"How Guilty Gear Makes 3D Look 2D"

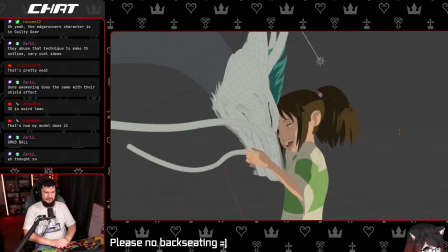12:17 This way you can have a dedicated light for each character in your scene.
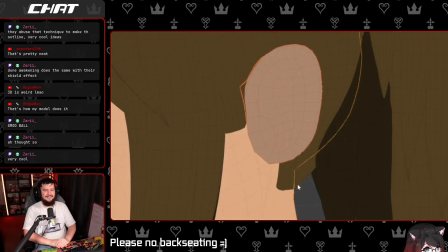12:21 And if you want to go even further, you can separate your character into individual objects to light each one individually.
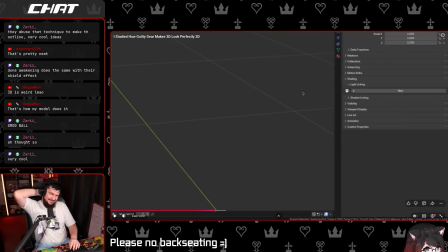12:27 Yeah, exactly what I was saying. Yeah. That's sick. Want to go even further?
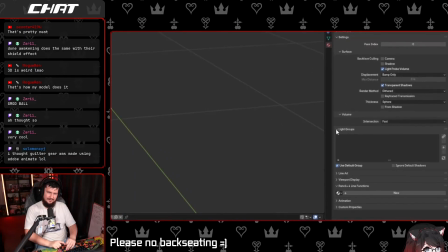12:32 Goo Engine, a custom version of Blender made for 3D anime, has something called light groups.
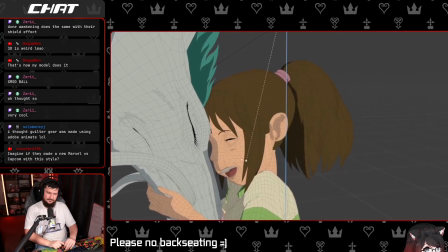12:38 Okay. With these, you can not only use different lights for individual objects, but even for individual materials on the same object.
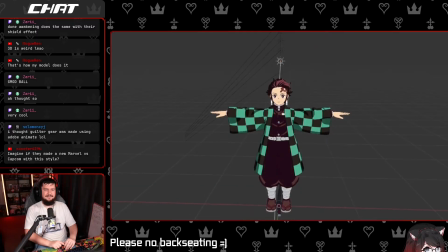12:44 This way, you have ultimate control over what the light direction for every part of your model should be.
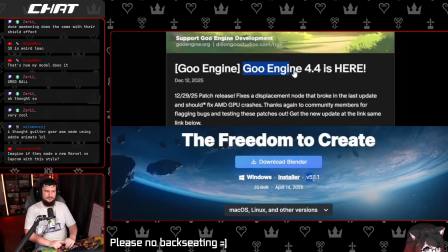12:49 Just make sure to check that Goo Engine supports the current Blender version you're using before switching.
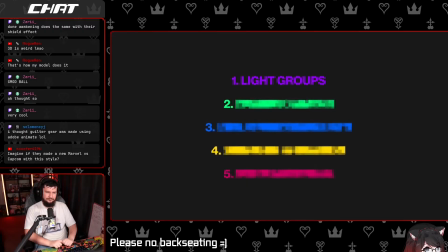12:54 It can be several versions behind the latest release. But this creates a new problem.
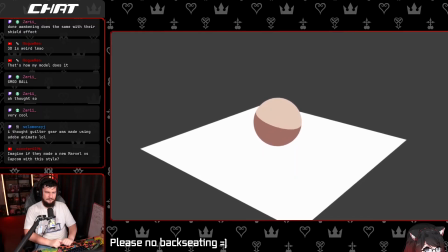12:58 The surfaces of the models aren't just lit or unlit, they can also block other areas from being lit.
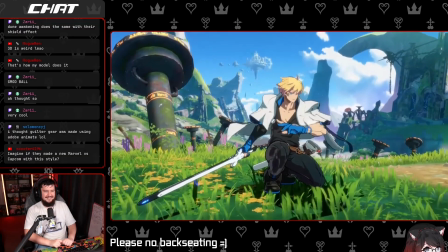13:04 So how does Guilty Gear deal with drop shadows? The first thing they do is separate these shadows into two types.
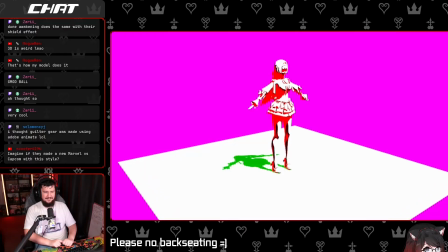13:10 Shadows cast onto the same model and shadows cast on the ground. Self shadows can be very unpredictable depending on the character.
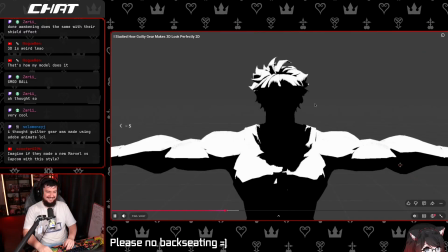13:18 Sometimes the shadows look good, and sometimes they can be very unpredictable depending on the character.
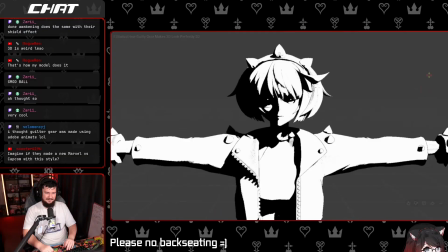13:23 Sometimes
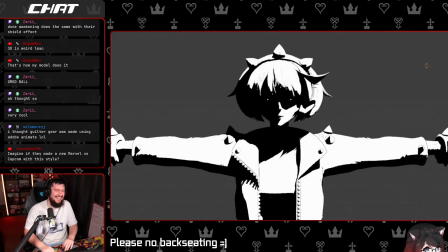Seen some fucking shit. the shadows look good, and sometimes they look horrible.
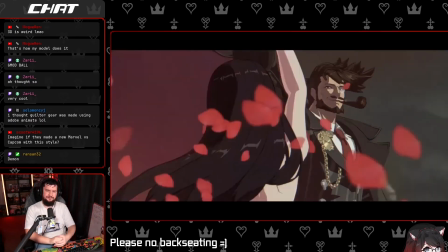13:37 So Guilty Gear uses a genius technique to make them correct every time.
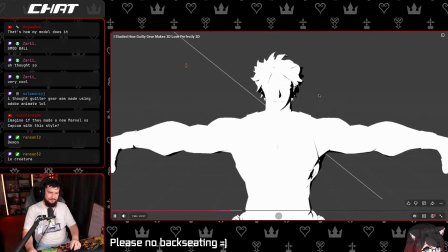13:41 They just disable them. This might solve one issue, but to make them correct. Oh yeah, and you look at this, right?
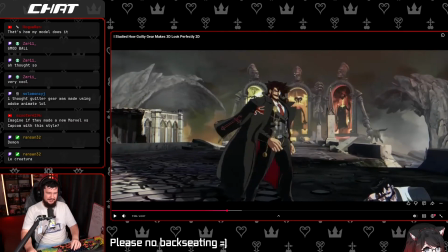13:47 Sometimes they look horrible. This shows you exactly this would not be possible with a global lighting source at all.
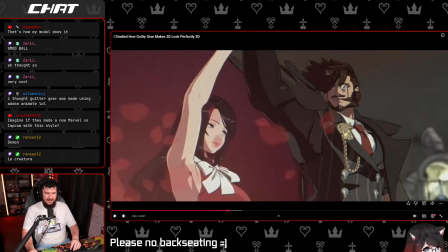13:54 Uses a he moves and the light stays in the exact same location.
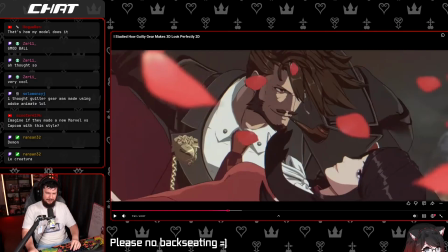14:03 Like, this is simply not at all possible with a global light source.
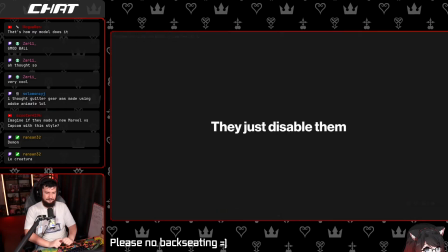14:08 Correct every time. They just disable them. This might solve one issue, but it also creates another.
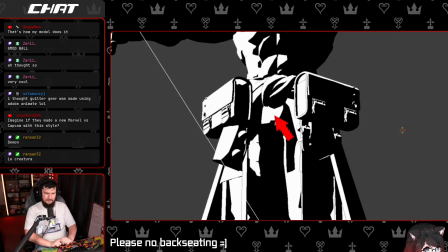14:14 Now areas that should never be lit all of a sudden have highlights. We'll get into how they avoid that in a second.
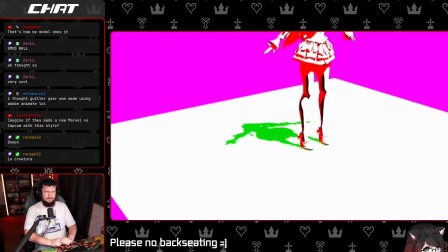14:20 Before, we still need to figure out the drop shadows on the ground.
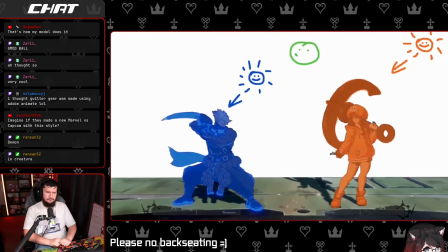14:24 Since the light direction can vary between characters, Guilty Gear uses a separate light to cast the shadows of both characters onto the ground. Okay, so you have individual light source for the characters to make sure they are lit correctly, and then rather than lighting the character, you generate the shadow
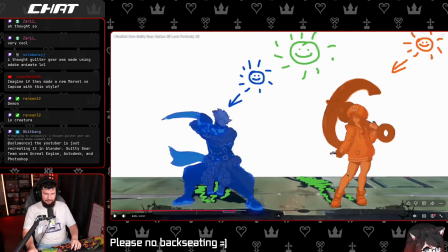14:41 based on a global light source, so the shadows are consistent in the world, but the characters are lit optimally for the characters.
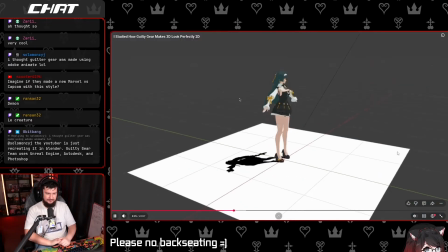14:52 Make sense? This creates a bit of a problem for us.
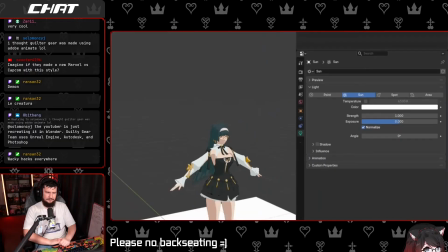14:56 In Blender, we can disable shadows for each light to remove the self shadows, but this also removes the drop shadows on the ground.
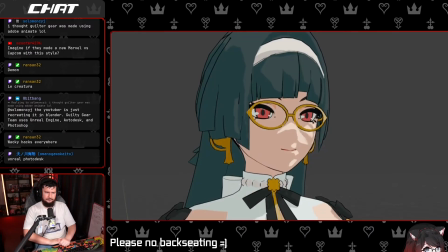15:03 Keeping it enabled brings back the drop shadows, but also the self shadows. During my projects, I've found a couple of ways to fix this.
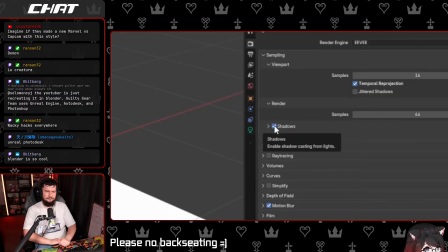15:10 The easiest way? Just disable all the shadows. Who needs drop shadows anyway?
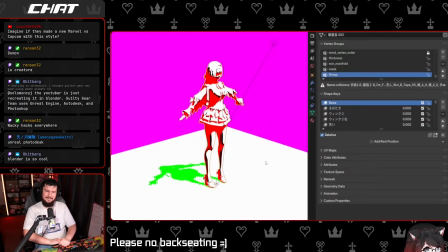15:14 The second best way is to duplicate the character model, make it fully transparent, and set its shadow mode.
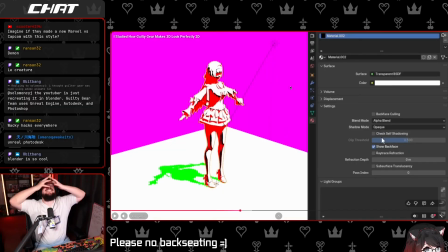15:19 Shut the fuck up. Shut the fuck up.
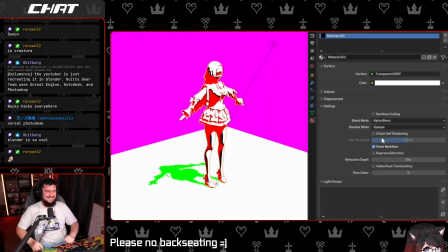15:32 No! Stop it! Stop! Everything... 3D animation is not real. 3D animation is just a hack. So, again, we are doing fucking 90s game development bullshit.
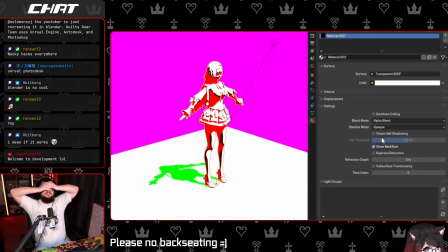15:51 Oh, how do we have a mirror that works? Just add another player model. Just make the player model replicate the player's movement. Done. Easy. Oh, how do you do the scene where Sora... So remember in I don't remember which day it was.
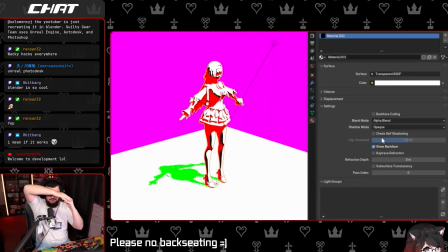16:12 During the start of Kingdom Hearts 2, during the Roxas segment, in the Roxas data segment, the part where Roxas and Sora like blend together. How do we do this?